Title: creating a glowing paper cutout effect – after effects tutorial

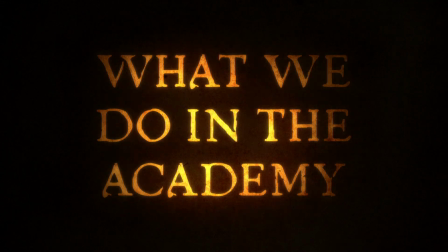[0:02]
Hey, today I'll be showing you how to create this really cool cutout paper title screen that I stole from the movie What We Do in the Shadows.
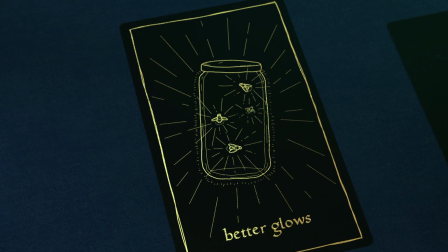[0:08]
While making this title screen, we'll also go over a couple techniques for making better glows, and going over a really easy way to create edge lighting for text or anything, really.
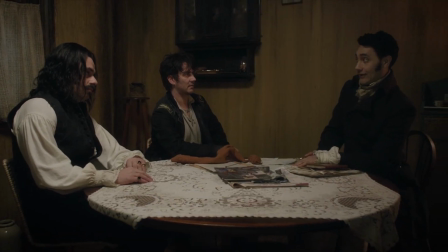[0:17]
Also, as a side note, this movie's pretty funny and you should check it out after.
I will do my dishes!
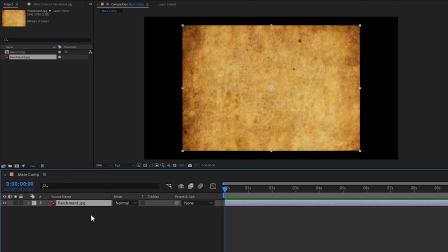[0:26]
So to get started, I'll import this parchment texture that I pulled off good old Google.
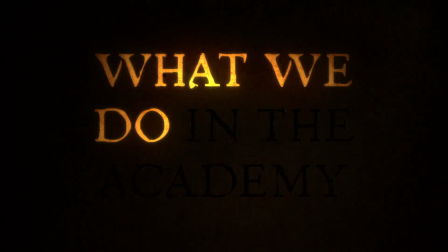[0:30]
This is going to be our paper that we cut into to reveal the light behind it, which will form our title or anything else you want to show.
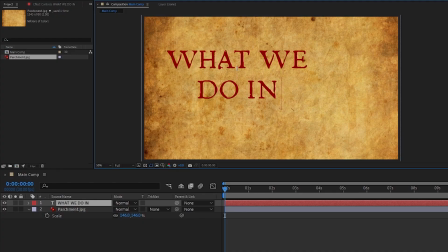[0:36]
So now to get started making our cutout element, I'll make a new text layer and write out my title.
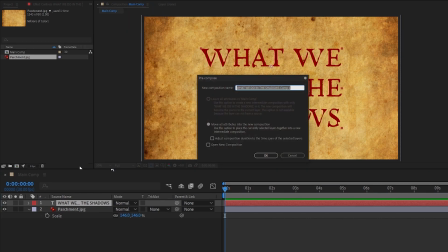[0:41]
After that, I'm going to right-click it, pre-compose, moving all attributes, and rename it to cutout element.
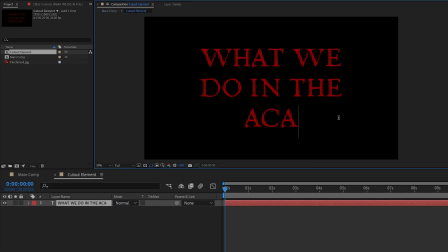[0:46]
The reason we're pre-composing this is so that it's easier for us to change our text or replace it with whatever else we want later on.
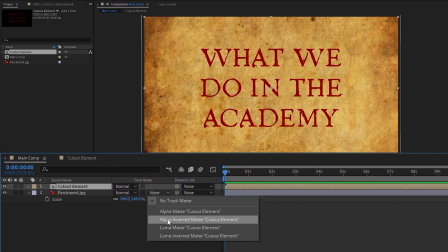[0:51]
Now back in the main comp, let's set our parchment's track mat to alpha inverted so that it uses the alpha of our cutout element to
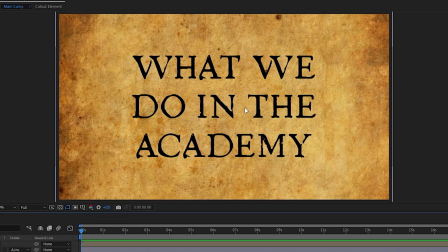[1:00]
cut out. And now that we've got this, we'll need to make the lit up layer that'll go behind it and shine through the hole we just cut.
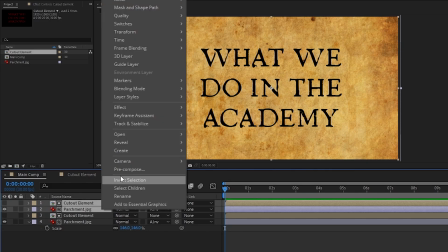[1:06]
So I'll duplicate the parchment and cutout element, right click it and pre-compose, and then we'll just call this exactly what it's gonna be.
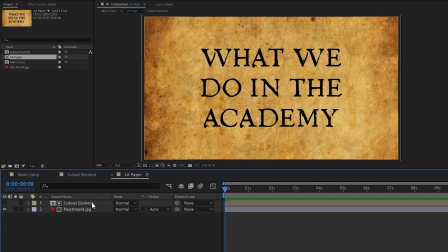[1:12]
Just some lit paper. Inside of our lit paper comp, let's get rid of the track mat on the parchment layer, make the layer 3D,
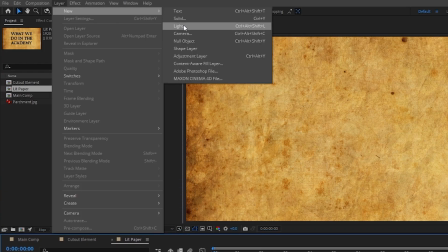[1:18]
and then add a point light by going to layer new light, making sure it's actually a point light.
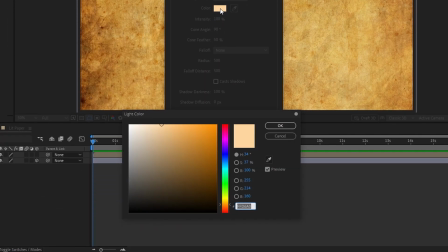[1:23]
While we're here, we might as well set up its color too, which we'll want to be something a little bit warmer than pure white, so I'll set the hue to orange and give it a little bit of saturation just under halfway.
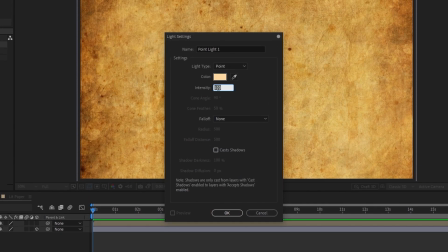[1:32]
I'll also lower the intensity a bit down to like 70%, then go ahead and create the light.
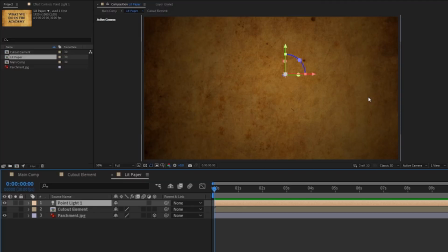[1:37]
Once we've done that, we should see lighting effects show up for the parchment layer since we made it 3D earlier. What we want to do now is hit P on the light to bring up its position, and we're going to move its Z value so that the light only lights up a small area.
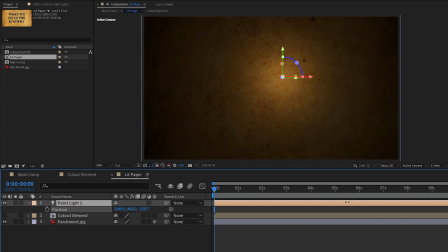[1:48]
And I mean really small.
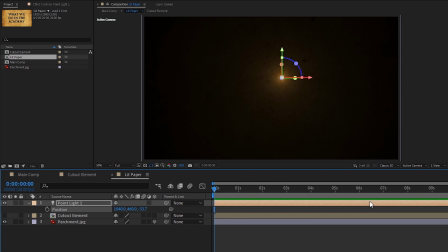[1:49]
The After Effects lights seem to get a lot stronger, like too strong when you create more of them, so when we end up duplicating our light in a sec, it's going to be way too bright unless we make this pretty small. For now though, let's just stick with one light because we've got to set up some wiggle expressions to its position and intensity to give it a little bit more life.
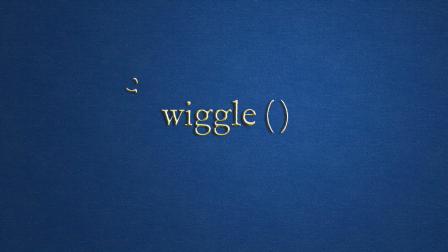[2:04]
And if you're new to the wiggle expression or just want to brush up, I've got a full video on what it is and tips on how to use it in some creative ways that you should check out.
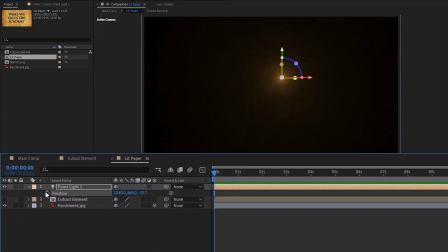[2:12]
And now that the plug is over, let's get to it. Starting with the positions wiggle, hold Alt or Option and click on the position stopwatch to bring up the expression box,
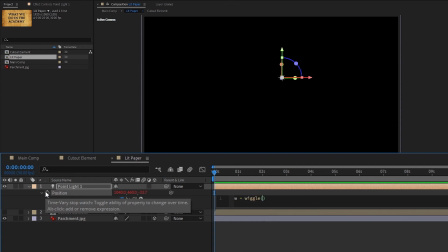[2:20]
and then type in W equals wiggle, then open some brackets, 0.2, 100, close the brackets, and then end it with a semicolon. And now what we've got here is a wiggle that moves by 100 units, 0.2 times per second. Feel free to play around with the values to get the look that you want, but the look I'm after is a light that moves a good amount, but not very sporadically.
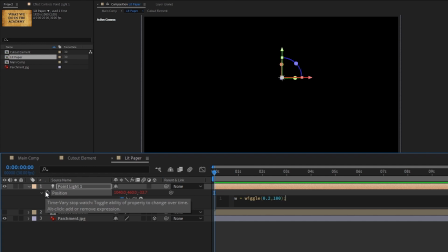[2:40]
Now to actually have our wiggle affect the position, on the next line in some square brackets I'll write W0, W1/5, value 2. With this line, we're making the light move on the x-axis according to the wiggle, on the y-axis with 1/5 of the wiggle, and the z-axis will be whatever we set it to.
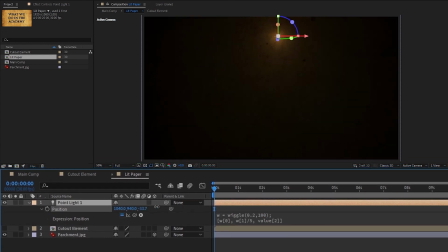[2:58]
It won't be affected by our wiggle at all. The reason I set it up like this is so that we can place the light somewhere and not have it moving all over the place. We know that it'll move left and right a little bit to give it some life, but it won't be making crazy up and down movements on us so that we have a little bit of control over the composition of the scene and the lights even though we're introducing this random movement using wiggle.
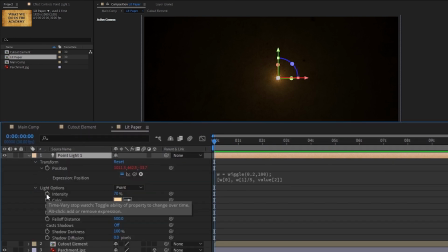[3:17]
Next, let's expand our light's options to get to the intensity and Alt or Option click that as well to open up its expression box and write a simple wiggle this time.
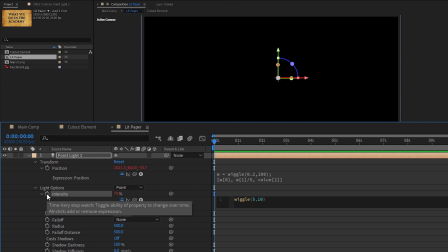[3:25]
Something like wiggle 5, 10 so that it changes by 10% 5 times per second.
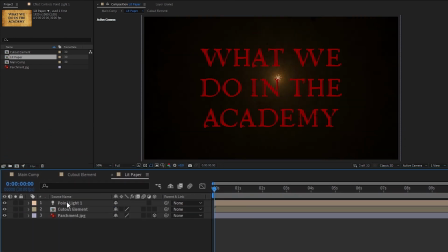[3:30]
Now that we've got our light set up and looking decent, we can duplicate it as many times as we want and position them.
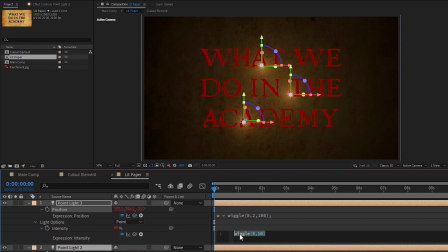[3:35]
For text like this, I'll just have one light per row of text, and if you want, you can slightly change their intensity wiggles to get them a little bit different from one another.
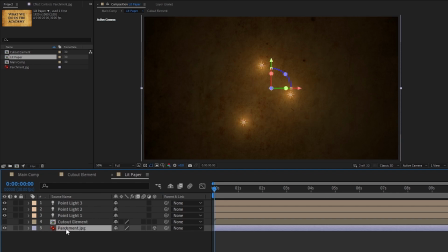[3:42]
The last thing we need to do here is give it more of a glowing, bright look. Now, this part is a little complicated, so try to follow along and feel free to pause or like rewind if you have to.
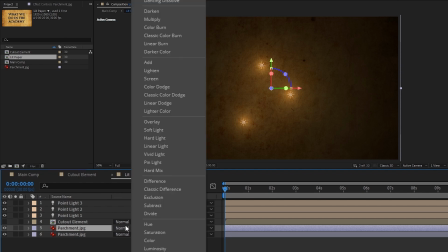[3:51]
But we're going to start by duplicating the parchment layer, then I'll set the top one's blending mode to overlay, and then— Oh, we're done already.
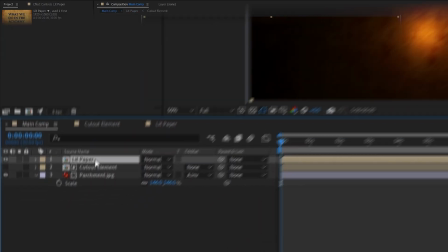[3:57]
We did it. That's it. Now let's head back to the main comp and move the lit paper below the parchment layer and check out what we're working with.
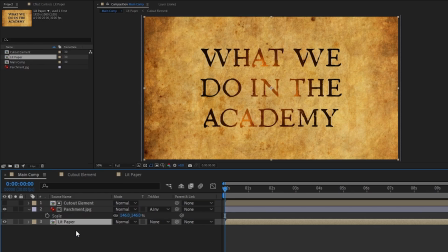[4:05]
Oof, that is rough. Before adding edge lighting, let's make this a little more bearable for the sake of our eyes.
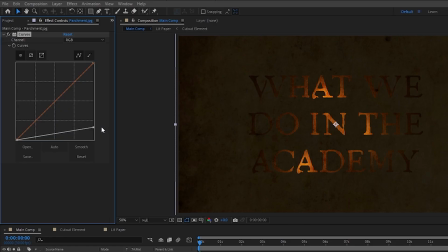[4:10]
On the parchment layer, add a curves effect and bring down the whites a bunch. I'm going to bring a little more contrast back into it by adding a little bump here for the highlights too.
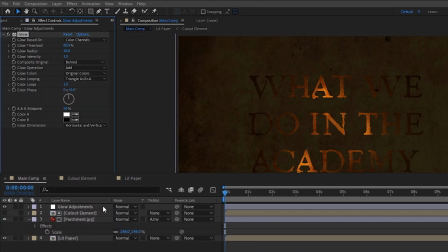[4:18]
Next, let's make an adjustment layer called glow adjustments and add a glow effect. Instead of having it glow based on the original color, set it to A and B colors,
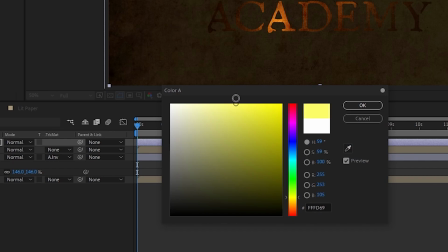[4:25]
and we'll change the A color to a yellow hue around 50 to 60% saturation, then just use the color picker to make the B color the same.
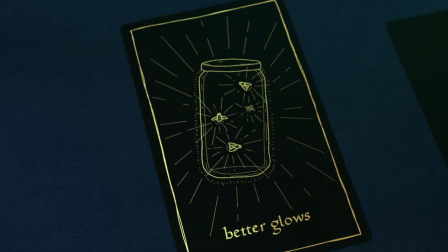[4:32]
To make glows look a lot better, we can follow the same strategy as making good looking drop shadows.
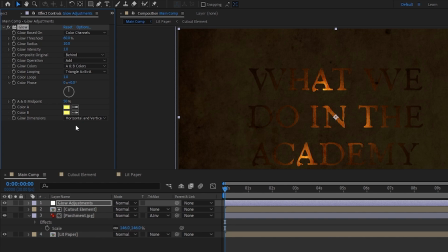[4:37]
To put it simply, we're just going to be adding multiple weaker glows to make one glow that looks cooler. So to start off, I'll increase the radius to something like 30, decrease the intensity to 0.1, and lastly, I'll lower the threshold just a tad. Now we'll duplicate this glow, and this time lower the radius to around 20,
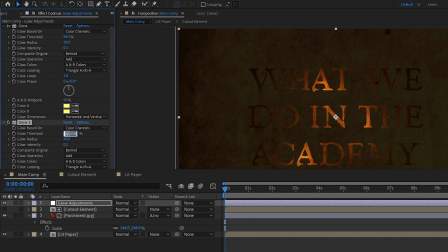[4:53]
raise the intensity to 0.2, and also decrease the threshold to around 25%, and we're done. If
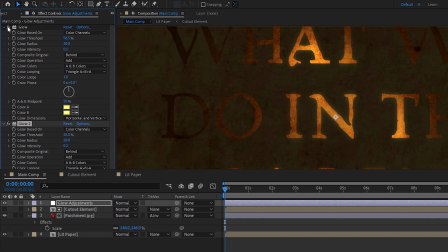[4:58]
I toggle the first glow that we made, you might not be able to see that it's doing all that much,
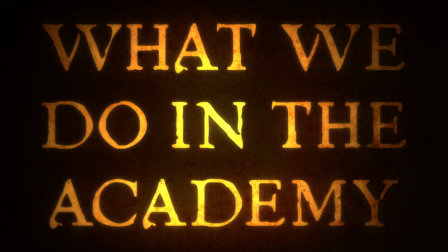[5:02]
but I promise the difference becomes more obvious after we finish adding the rest of the effects. I'll also be going over another glow technique a little later on.
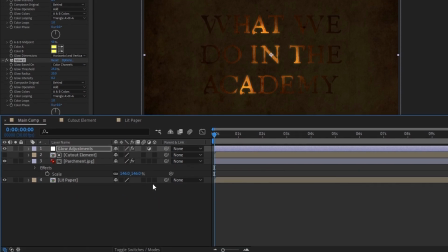[5:08]
For now though, let's make both our parchment and lit paper layers 3D.
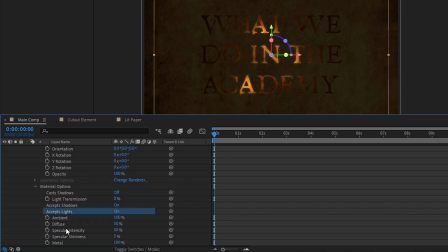[5:12]
Then push the lit paper layer back a little bit, open up its material options, and set accept lights to off, because we're going to be adding a couple of lights to make our parchment look better,
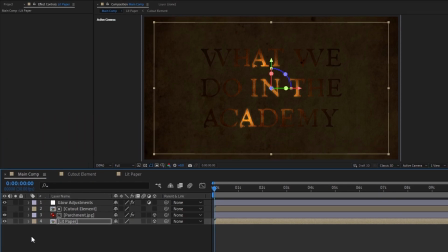[5:20]
and we don't want them affecting our lit paper layer as well. I'll start by creating another point light.
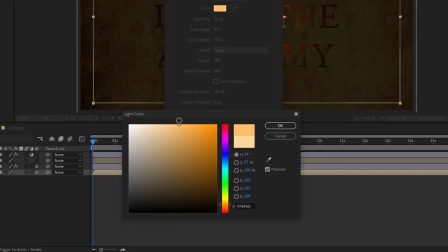[5:25]
Set it to an orange hue around 50 or 60% saturation and 60% intensity.
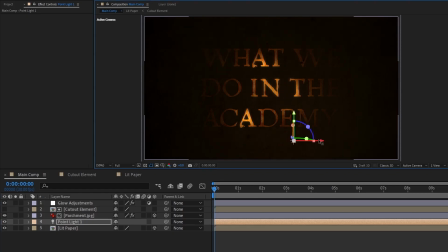[5:30]
Then I'll position it just off the center line in the lower right corner and move its Z position so that it only lights up the area I want it to.
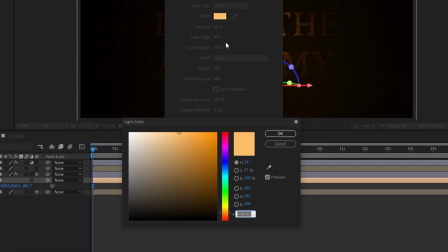[5:36]
Next, we'll add another light. This time we'll make it a spotlight. I'll make the color for this one a bit cooler, a cyan hue around 20% saturation with an intensity of 30.
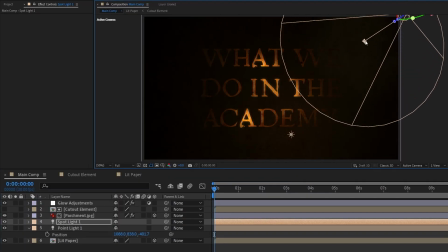[5:45]
Then I'll position this light in the top right corner and point it towards the bottom left so that it shines across our parchment.
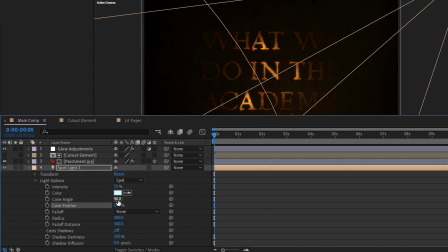[5:51]
Once I've got it positioned, I'll also raise the cone feather to 100% to make it softer and set the cone angle to 70% to make it a little more narrow.
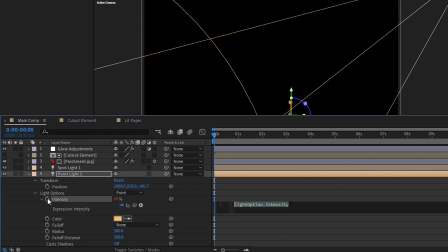[5:58]
Lastly, I'll just create a subtle wiggle for the intensity of the point light we just made. A wiggle that changes by 5%, maybe 2 times per second is fine.
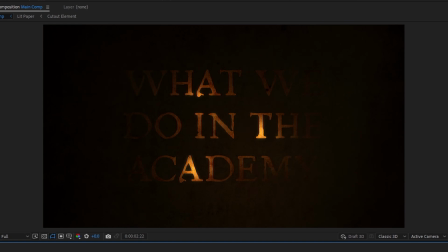[6:06]
And now we're done with our lighting. The spotlight gives it a nice little pop and makes it look a little more interesting, although I don't know how well subtle lights like these show up after YouTube compression. Now as you can see from the reference here, the cutouts have this sort of edge light that implies light is shining on the sides of the cutout letters,
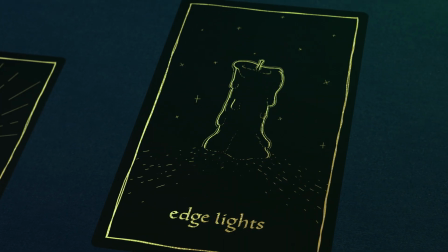[6:21]
and we can create something like this pretty easily using an effect called CC Light Sweep, so let's get on that next.
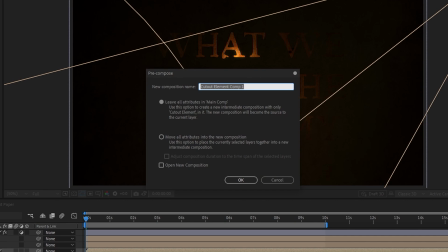[6:27]
To start off, duplicate our cutout element, pre-compose, and move all attributes. We'll name this comp Edge Light Matte.
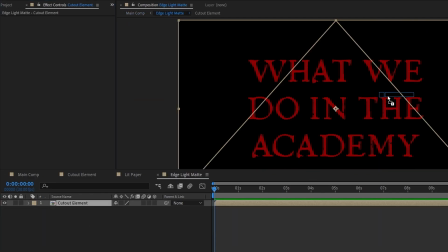[6:33]
Then inside of it, add the CC Light Sweep effect to the cutout element. Before anything else, I'll just set the light reception to cutout so that instead of adding light onto our cutout element, we're left with only the light from the effect. Now as you can see, if I move this center point around, this is a pretty cool looking effect, but the first thing we need to do to give us the look we're after is to get rid of the fill light and leave only the edge light,
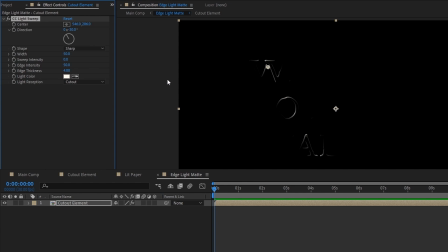[6:52]
which thankfully is pretty simple. Just set the sweep intensity down to 0. Now using the rest of the properties, we can shape the edge light we want. We can make it brighter using the edge intensity, which I'll set to 200. We can change the width to increase or decrease how much reach the effect has.
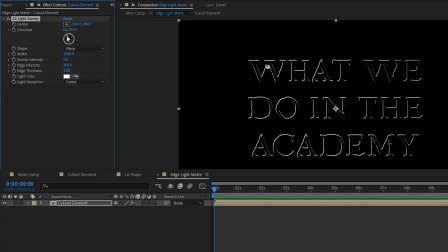[7:06]
I'll set it to 1000. Then I'll lower the edge thickness down to 2. Now I'll just tweak the direction a little bit to make it come from the left more and move the center over to the left as well.
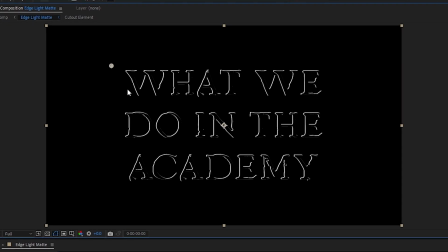[7:14]
The effect as it is right now is way too strong and covers way too much of the text,
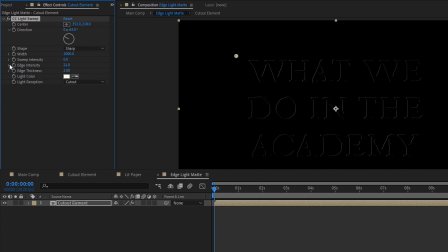[7:18]
but instead of just lowering the effect's intensity or thickness, which will sort of just make the effect weaker across the board, what we'll do instead is add the simple choker effect. As we increase the choke mat, you'll see that we're crushing the weaker lines and leaving only the stronger ones.
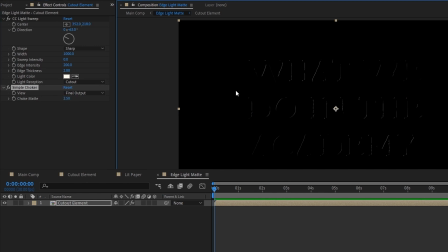[7:31]
For the settings I have here, a choke mat of 2.5 works perfectly. Even though this is looking a lot better now, I want to introduce a little randomness to it so that it's not so perfect.
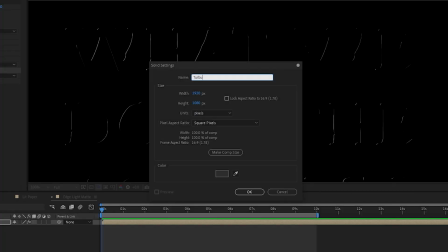[7:39]
So I'll create a new solid, rename it to Turbulent, and add the Turbulent Noise effect to it.
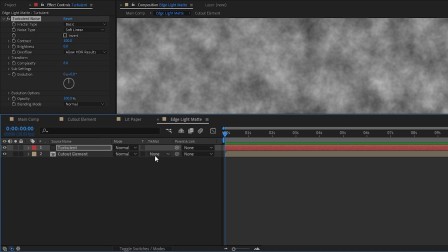[7:44]
What we're going to do is use this Turbulent Noise as a Luma mat, so make sure it's above the cutout element layer and set up its track mat.
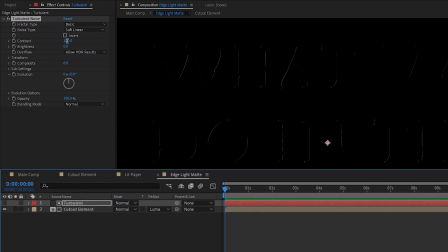[7:49]
Then we'll go inside the Turbulent Noise and increase its contrast to like 700. We can also tweak its scale in the transform options to give it the look we want. I'll be lowering the scale to around 60.
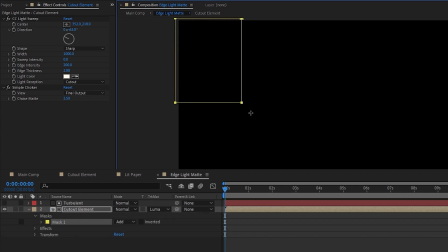[7:59]
The last thing we'll do is select the cutout element layer, create a mask over the left half of it, and then hit F and feather it by around 20 pixels. Then I'll select both the cutout element and the Turbulent Noise layer and duplicate them. For the top cutout element, I'll just change the direction to the opposite side, move the center point as well, then hit M to bring up the mask options and change the mask to subtract.